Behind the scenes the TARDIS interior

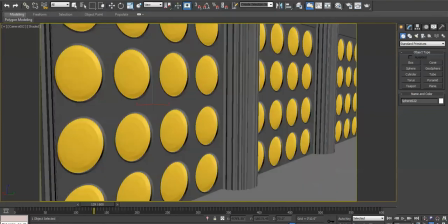(4:14)
because nowhere in Doctor Who have I ever seen anyone talk about what the round things are. And even in the 50th anniversary special, one of my favorite bits is where they're inside of the War Doctor's TARDIS. And Matt Smith is like, oh, look, the round things. And Tennant's like, oh, love the round things.
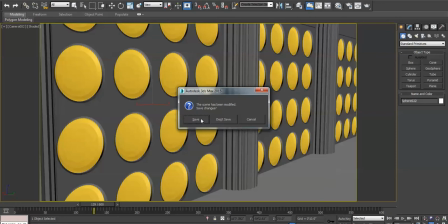(4:34)
Like, what are the round things? No idea. That's one of my favorite bits from that. I just think it's hilarious because no one ever really explained it. So I thought, well, why don't I explain at least why there's different colors?
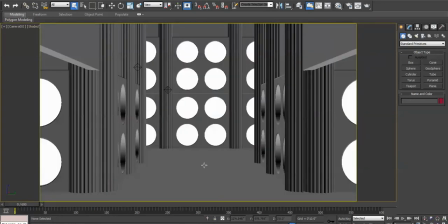(4:48)
And I've had discussions with a friend of mine, David, who works on this with me.
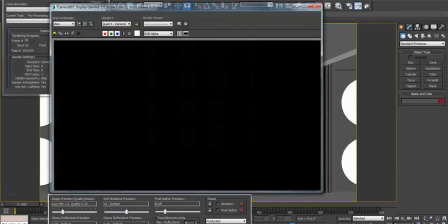(4:52)
And his explanation for why there are different colors is because they originally were made from fiberglass.
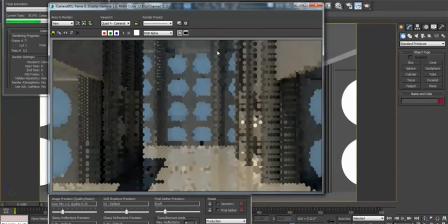(4:59)
And the fiberglass ages over time. And as it ages, it becomes yellow. It sort of yellowizes, you know, as any sort of plastic kind of does. And see, we're still working on the lighting on this one, too.
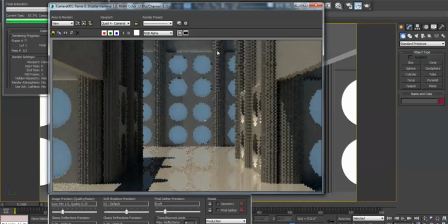(5:10)
There's advanced lighting in it, more advanced lighting than there was in the other one. But you can see that the seams are a little bit more complete, and the lighting is a little bit more even. It's got a warmer tone to it. I gave the wall sort of a grayish-whitish color,
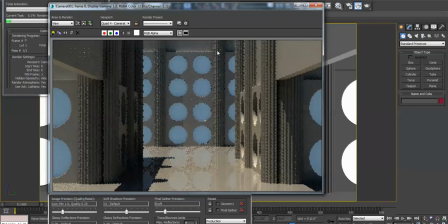(5:24)
but I did make it a darker tone versus the way it tends to be in this. The control room is really bright and white, and I didn't want that look for the rest of the TARDIS. I wanted something a little bit different.
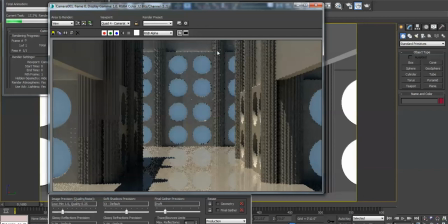(5:37)
You know, because as they go through the different corridors, through the seasons of the TARDIS, it changes so much. So I thought, well, for our TARDIS, I'm going to have, I'm going to pick these big blue roundels for the main Tom Baker versions.
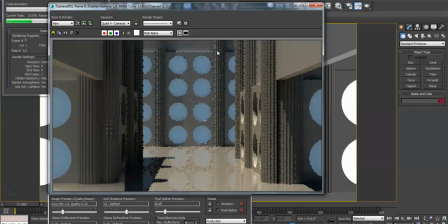(5:52)
And then I'm going to make them sort of slightly off gray. I think that we'll green screen better. And see, as you notice, as it starts to render out, some of these darker shadows begin to soften. And they blend out a little bit nicer. which is what the advanced lighting does compared to what like a regular light does.
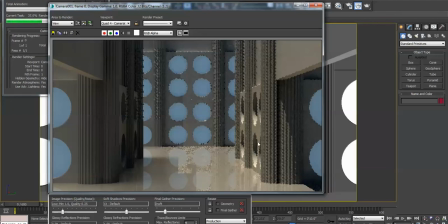(6:12)
So I really like the look that I'm getting out of some of this. I'll let this finish rendering so you can see what a final shot will look like because I think all I've posted up so far is just a real simple screen grab while I was building this the other night. And I still have a little bit of work left to do to this.
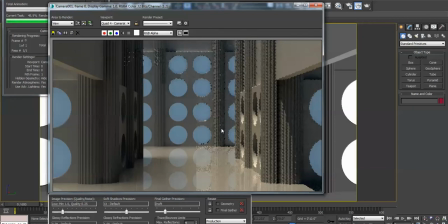(6:31)
There's a few more things I want to put in. but for the most part this is like a good wall section that's complete and I think it will look really nice especially in comparison to them being in the TARDIS so much during episode 2 and 3
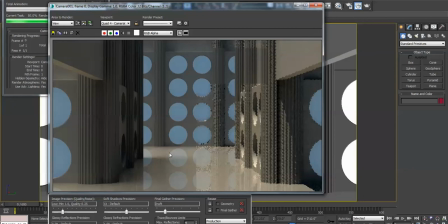(6:46)
that it's really necessary for them to have an environment that looks good if you guys have any comments or you're curious about anything or you have any reference material that you might have that I don't have that you might think be able to help us when we're designing the interior of the TARDIS.
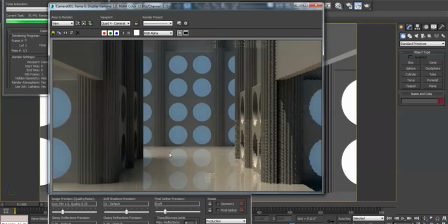(7:04)
And we've done a lot of work already, but we're always open to suggestions on things. You know, leave in the comments or send us a message on Facebook and let us know what you guys have. We'd love to see it because we would love to make it more accurate. So you can see as the lighting starts to soften out, we really get a much more balanced,
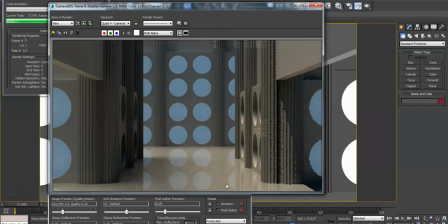(7:22)
soft lighting scheme, which is what we really wanted to begin with, some nice reflections in the floor. Maybe too much reflections in the floor. It needs to calm down a bit, I think. It's a little distracting. It almost makes it look like the wall goes all the way down.
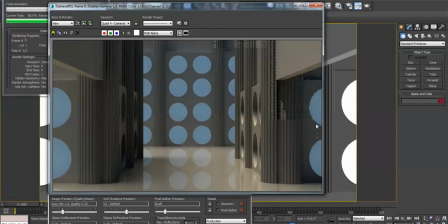(7:36)
But you can see the darker areas tend to smooth out once the rendering actually takes place. But anyway, I hope you enjoyed this sort of behind-the-scenes look. This is what we're working on now for Episode 2, which we're going to always release an episode on the 4th of the month.
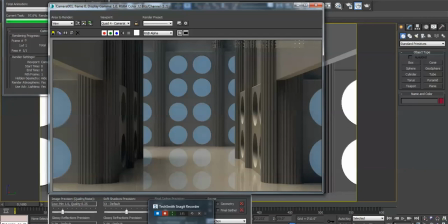(7:54)
Now, it may not be every month, depending on how complicated the episode is. It might be every two months. But we're always going to try to release it on the 4th. That way it's sort of the 4th on the 4th, and that'll be sort of our gimmick, I think.
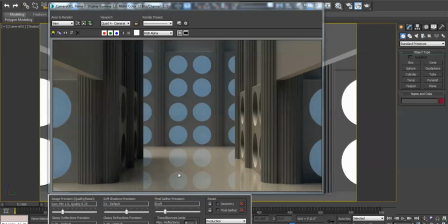(8:06)
And that way you can always know that at some point on the 4th of the month, that it might be 11.59 on the 4th of that month, but we'll release it on the 4th. And if you have any questions, comments, concerns, and please share this with everyone. We really want the material to get out there.